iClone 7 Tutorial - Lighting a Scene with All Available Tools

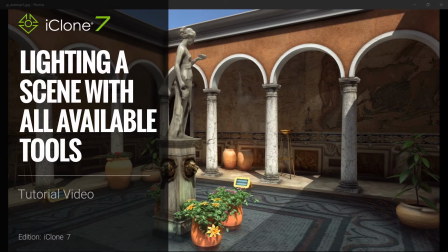Hello everyone, and welcome to another iClone 7 Academy tutorial.
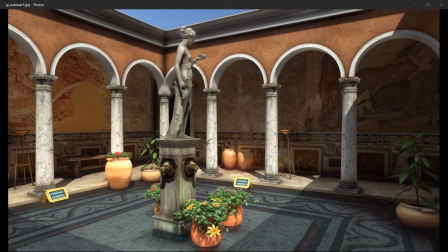Today's topic will be lighting a 3D scene. Well, we'll show you step by step how this Roman Patio was lit, both daytime and the nighttime.
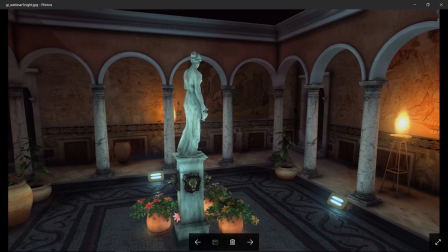However, I have to warn you, this is an intermediate to advanced tutorial,
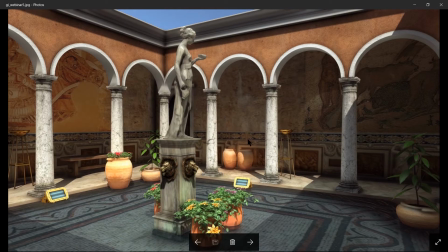so if you haven't watched the GI Basics or the Voxel tutorial, I would definitely recommend you watch those first before you jump into this one. Otherwise, you might get lost when we start covering the global illumination part of the scene,
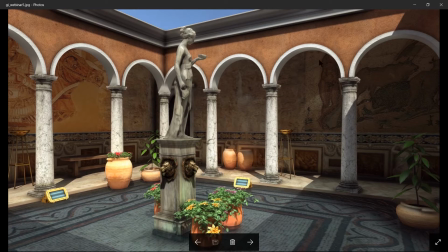because here we'll cover not just direct lighting, but also global illumination, GI enhancement tools, as well as IBL, ambient occlusion, and LUTs, which are lookup tables, which are basically filters to enhance your images. So let's get started because we have a ton of stuff to cover, shall we?
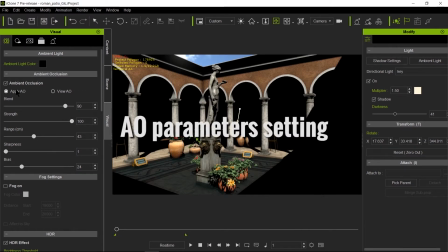So, before we get started with the lighting, I just want to cover very briefly the new horizon-based ambient occlusion.
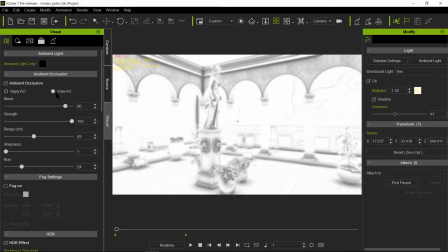This is your visualizer. If you click on this checkbox over here, you can see how much ambient occlusion gets put onto the geometry.
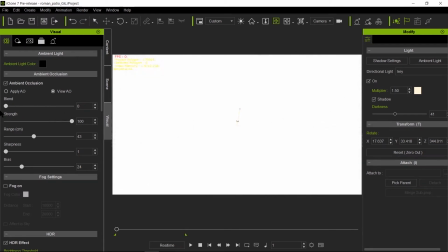The blend, actually, it just shows you can control how much you put on top of the geometry. The strength, obviously, is how dark the ambient occlusion gets at the intersection of the geometries.
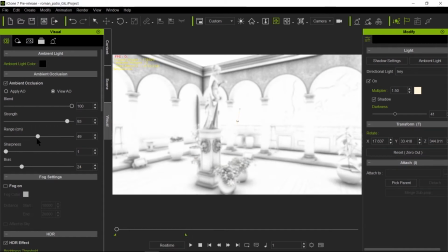Spread or range is basically the spread of that goes from the intersection outwards. Again, this is an artistic choice on how much you want to put onto your image.
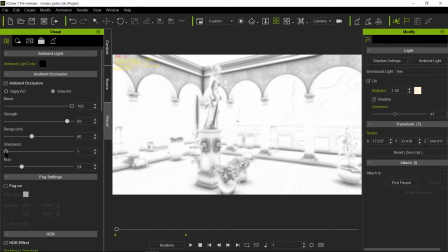Sharpness is a way to sharpen your ambient occlusion. Check out these leaves over here on the plant. We increase the sharpness. Now you can see the definition of the leaves. And when we take it all the way down, it just makes it blurry. So this is something to keep in mind.
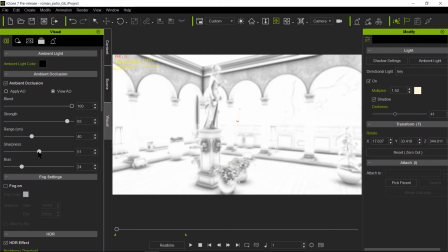Again, an artistic choice, up to you how much you want to add as sharpness you want to get to the ambient occlusion. And again, it won't be very noticeable, but it definitely helps in certain areas. Next will be bias, which is basically the higher the bias, the less detail you will see on the textures.
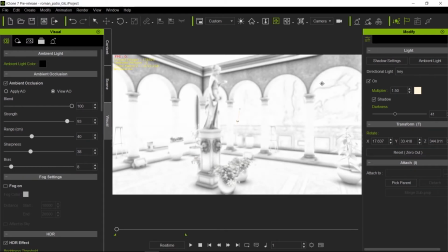So what happens here is when you lower the bias, you start seeing ambient occlusion on your bump maps and or normal maps. So if you have a bump map or normal map, you will get a little bit of ambient occlusion where things get raised on the texture.
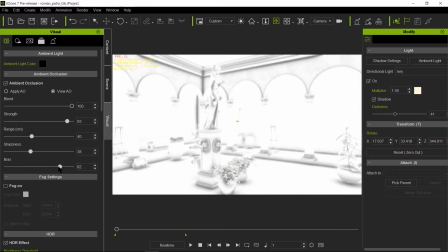So increasing the bias, it just takes away that detail and it just keeps where the intersections are. So that's all I'm going to talk about ambient occlusion. I just wanted for you to check it out, how easy it is to use, and then we might come back here later to tweak it up after we are done after we're done lighting the scene.
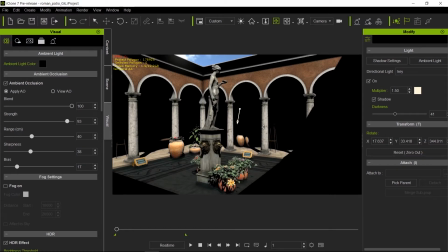So now we'll start talking about lighting a scene. So the first thing you have to know when you light a scene is what time of day is it. In this case, I decided to make it more like 1:30 to 3:30 p.m. I didn't want the sun to come straight down because otherwise this front
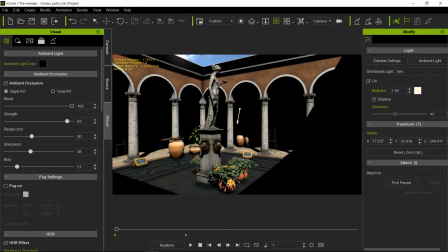side would be in shadow and only the top planes would be actually in light.
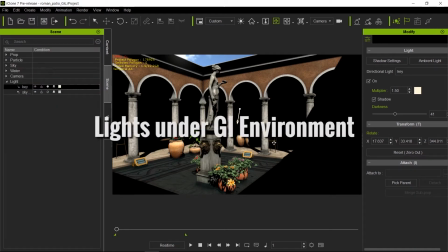So let me select the light source there. We're going to rotate it a little bit so I can show you what I mean.
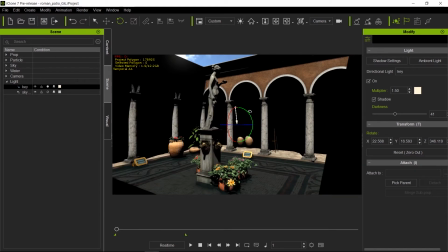I'm going to rotate it straight down like so, and straighten it up a little bit more this way as well.
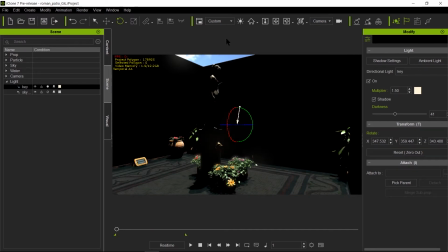So there we go. Now this would be like noon right now, and see that only the top planes here are being lit on the statue, and this is very uninteresting. So I'm gonna go ahead and undo those moves right there and bring it back the way it was.
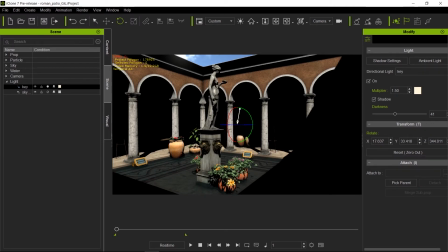And so I want the sun to hit this side of the face of the statue, and it hit also the walkway over here, because I want it for the bounce light to hit the floor and hit those walls,
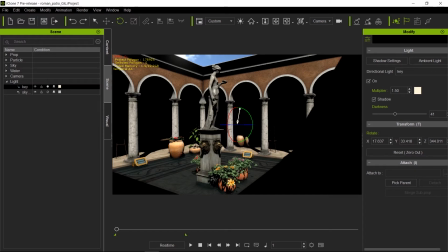so we get some nice global illumination or indirect lighting there. So the next thing that we got to figure out is what else is direct lighting, because it's very important. Without direct lighting, you cannot get good global illumination, which is indirect lighting.
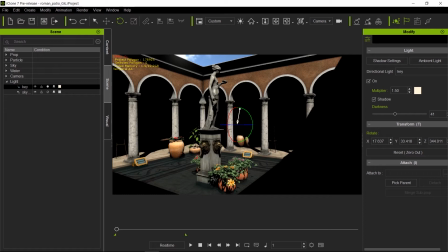So first establish all the lights that actually hit the surfaces directly. So in this case would be the sun and obviously the sky, so the skylight. Now I could have used another directional light for that,
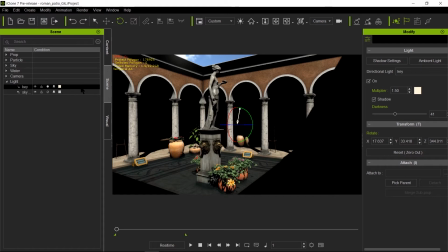but that is the problem with that is directional, and the skylight comes from everywhere, so that would not have worked. So instead, I went ahead and I used a spotlight. Now, what I did is I put it, I'm going to use the preview cam here.
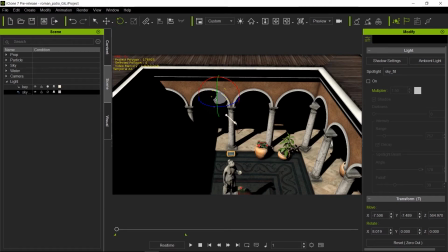Here's my spotlight over there, right at the top. And this spotlight has a very wide angle. I'm going to go ahead and turn it on for you so you can see what it does. So see, it's hitting everything here because the angle is very, very wide.
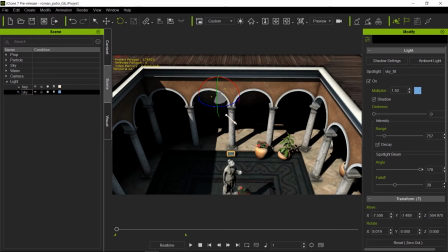It's almost 180 degrees wide. It's 178. And one cool benefit of making a very wide spotlight is that it gives us very soft shadows.
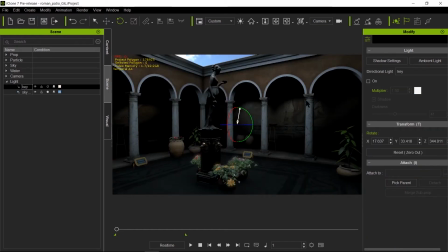So I'm going to go ahead and turn off the key light so you can see the effect. Now, let's select the spotlight now. And check out the shadow here, how soft it is. I'm going to go ahead and make the cone angle smaller.
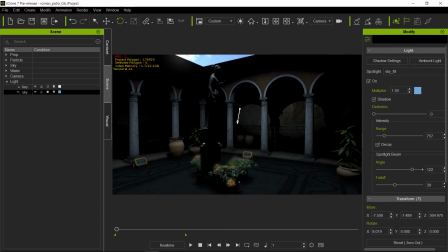And now all of a sudden, look how sharp that shadow became. So right now, the slider limit is 150, but you can go ahead and type a bigger number, all the way up to 179. I'm going to go ahead and type 178 because I like that value.
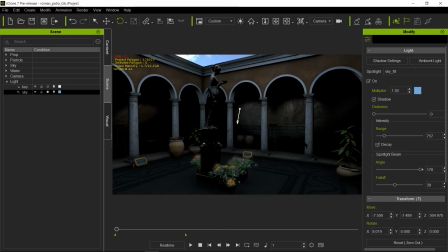And another thing I notice here is that the skylight is actually not reaching all the way to the bottom of those walls, and light that's coming from this angle would. So we need to increase the intensity of that spotlight.
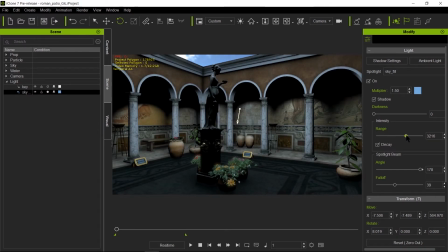Something like that. So that's much, much better. Now, don't go too crazy in intensity because we don't want to wash out the shadow that's being created by the sunlight.
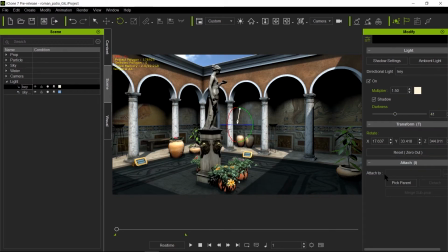But this value seems to be okay so far. So let's leave it at that.
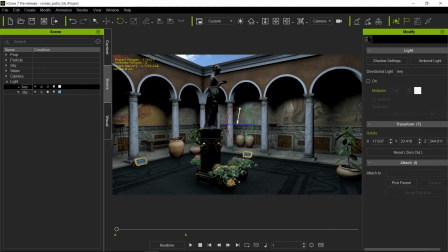Let's turn it off and see the effect we have when we turn GI on. So I'm going to click on this one and then on the GI preview.
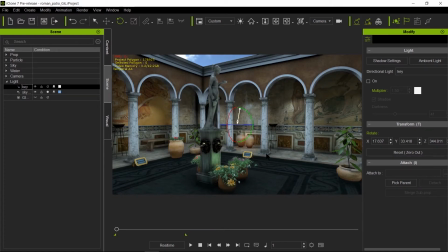See, right now we have what it looks like an overcast day. So this is exactly the kind of light we're looking for from the sky. So let's turn our key light on.
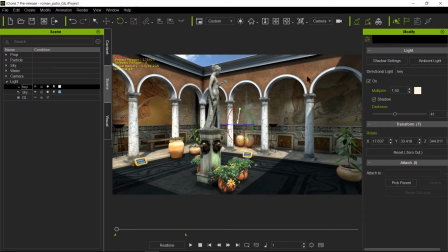So now we have a nice key, which is the sun, and a nice fill, which is the sky.
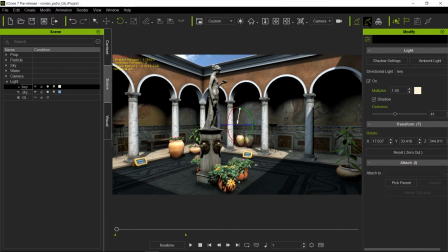And the GI is on right now. And this is the effect that we get.
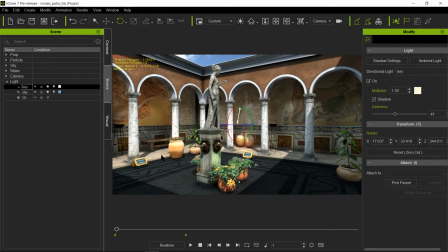And look at how the key light is bouncing off the floor and is actually lighting this back wall.
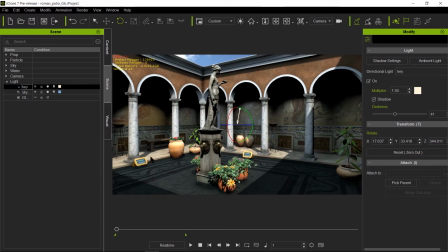And let's turn that off so you can see the effect. So it's not just the skylight that's reaching there now. It's also the bounce from the sun. But let's say we want to exaggerate that.
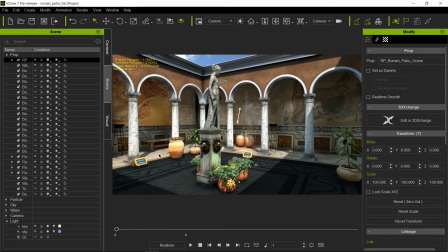So I'm going to go ahead and select the geometry over here, just the floor, and I'm going to press the B for bucket,
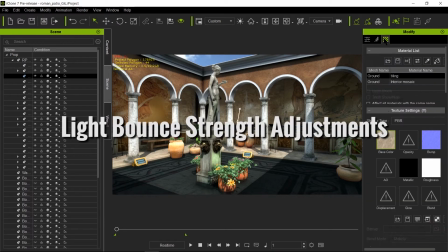and this will give us the eyedropper, and this will ensure that we select the proper texture for this piece of geometry.
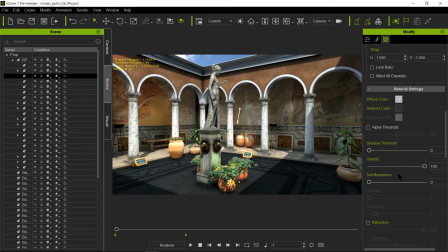And now we're going to use one of the light enhancement tools for global illumination, which is light bounce strength.